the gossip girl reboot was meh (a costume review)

Know if your personality leans more critical to the media you consume, and if, like, silly plot writing, like, annoys you, then I think you would find the show a very frustrating experience.
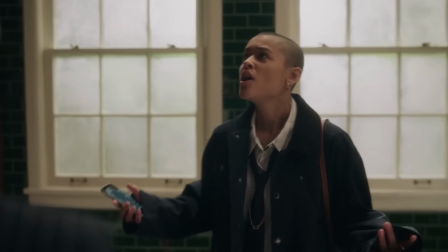(8:16)
But if you don't care and you just want to be entertained, then yes, it's a fun show.
What have I ever done that's so terrible? You were in the Imagine video.
Also, in general, I think it's really hard to create a reboot that is both enjoyable to old fans and new fans. The old show was way campier, and I feel like this new show is like half camp, half real, half serious. And I just wish they would have focused on one direction, because sometimes I felt like the writing was a little inconsistent. Okay, let's get into the costumes.
Super rich kids with nothing but loose.
So the costume designer for the reboot is Eric Damon, who was also the costume designer for the original series. He said there was an average of 200 costumes per episode, with each of the uniforms costing about $2,500. To create the costumes, Damon said that he studied Instagram influencers and mapped their connections to different designers and brands. He felt it was also important to shine light on upcoming New York designers and not just stick with these established heritage brands.
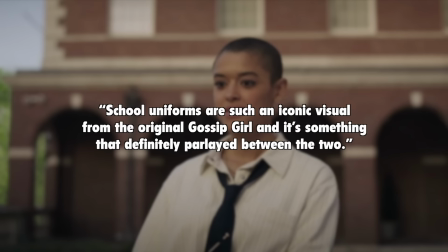(9:22)
This is what he said about the school uniforms, which make up at least half of each character's wardrobe on the show.
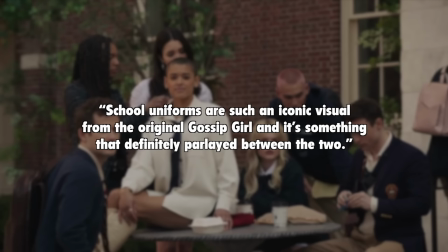(9:27)
School uniforms are such an iconic visual from the original Gossip Girl, and it's something that definitely parlayed between the two.
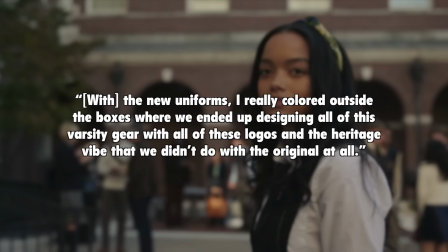(9:34)
With the new uniforms, I really colored outside the boxes, where we ended up designing all of this varsity gear with all of these logos and the heritage vibe that we didn't do with the original at all. thanks to the generous show budget, he ended up modifying designer jackets and putting logos and crests onto them.
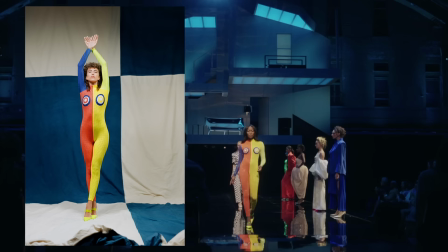(9:54)
He said, "It's been a lot of fun to, I wouldn't say corrupt those designer pieces, but they're Constance Villard varsity jackets by Saint Laurent."
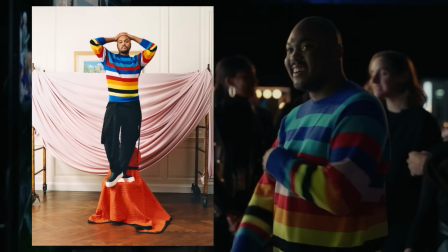(10:03)
There is also a Christopher John Rogers Spring 2021 runway embedded into the pilot episode, with Julian closing the show.
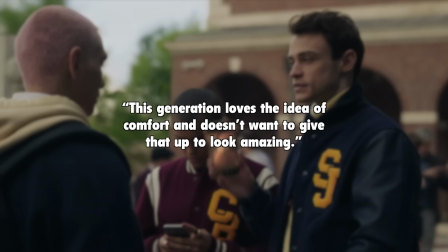(10:10)
Damon also went for oversized and athleisure styles because, quote, "this generation loves the idea of comfort and doesn't want to give that up to look amazing." Those are the general costuming notes. So I thought I'd first start with the pros, like what I liked, and then get into the cons. In general, I love how each character had their own distinctive style. I think Damon is really good at doing that, as we saw with the original Gossip Girl.
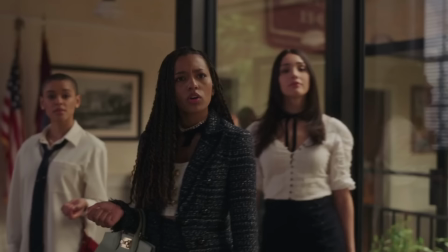(10:36)
And I especially have that respect for him because this is really hard to do when you have a very limited color palette.
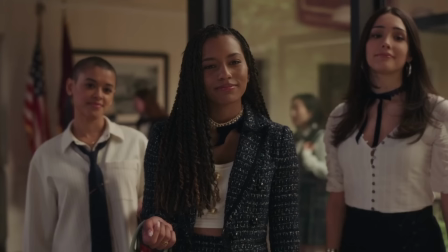(10:42)
Monet's style was described by Damon as Blair Waldorf meets Dion from Clueless, and it makes complete sense for her character.
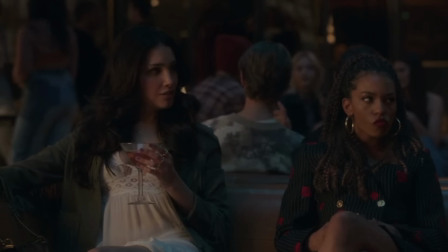(10:48)
She is polished, type A, and ambitious.
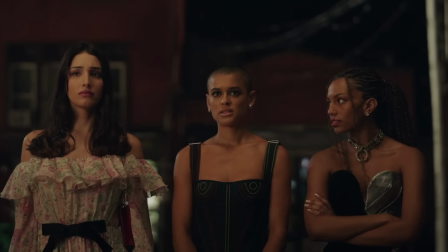(10:51)
Luna's style is very feminine and soft, which was an interesting choice because she's actually pretty mean and condescending.
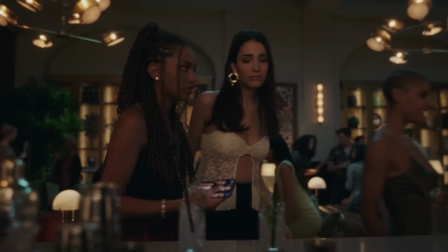(10:57) You can't dress like the Paramus Uniqlo's back to school sale and not expect some feedback.
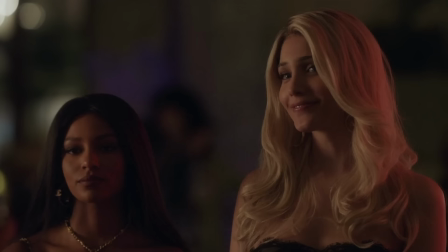(11:02)
But I think it works for her character, and I hope as the series progresses, she's given more dimension.
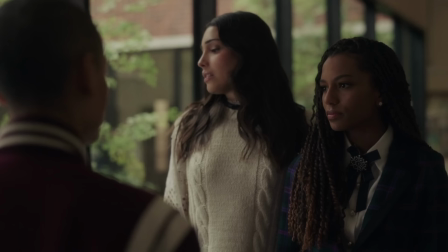(11:08)
Because for the majority of the first season, Monet and Luna just act as one-dimensional mean girl cronies.
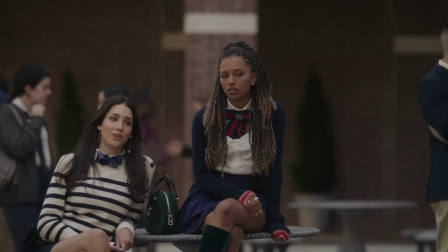(11:14)
Though the fact that they both wear lots of bows to visually show that they're a dynamic duo is a nice, subtle touch. I'm hoping that for season two, because Monet has kind of split off from the group, that she and Luna's individual personalities will come through a little bit more, and they'll wear less bows.
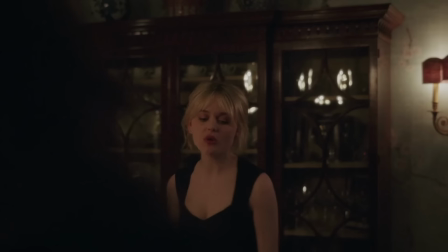(11:33)
I love Audrey's style personally the most. Damon compared her to Grace Kelly in an interview, but I don't really see it. But I do think she has this like old-timey diva energy to her.
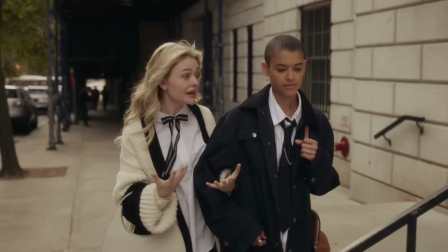(11:45)
She also has these really wide eyes and a small mouth, so the doll-like style she has really flatters her.
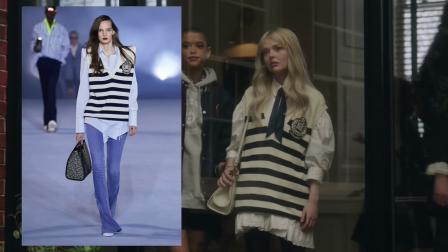(11:52)
My favorite uniform look on the show is probably her Simone Rocha peplum shirt, the Valmaine striped sweater vest,
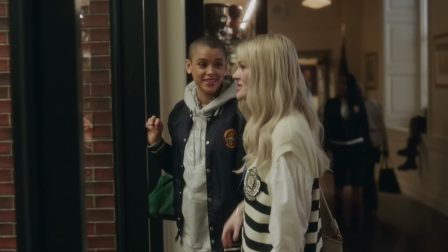(11:58)
tights, and shoes that do not go at all with the outfit, but from the knees up, it's a look.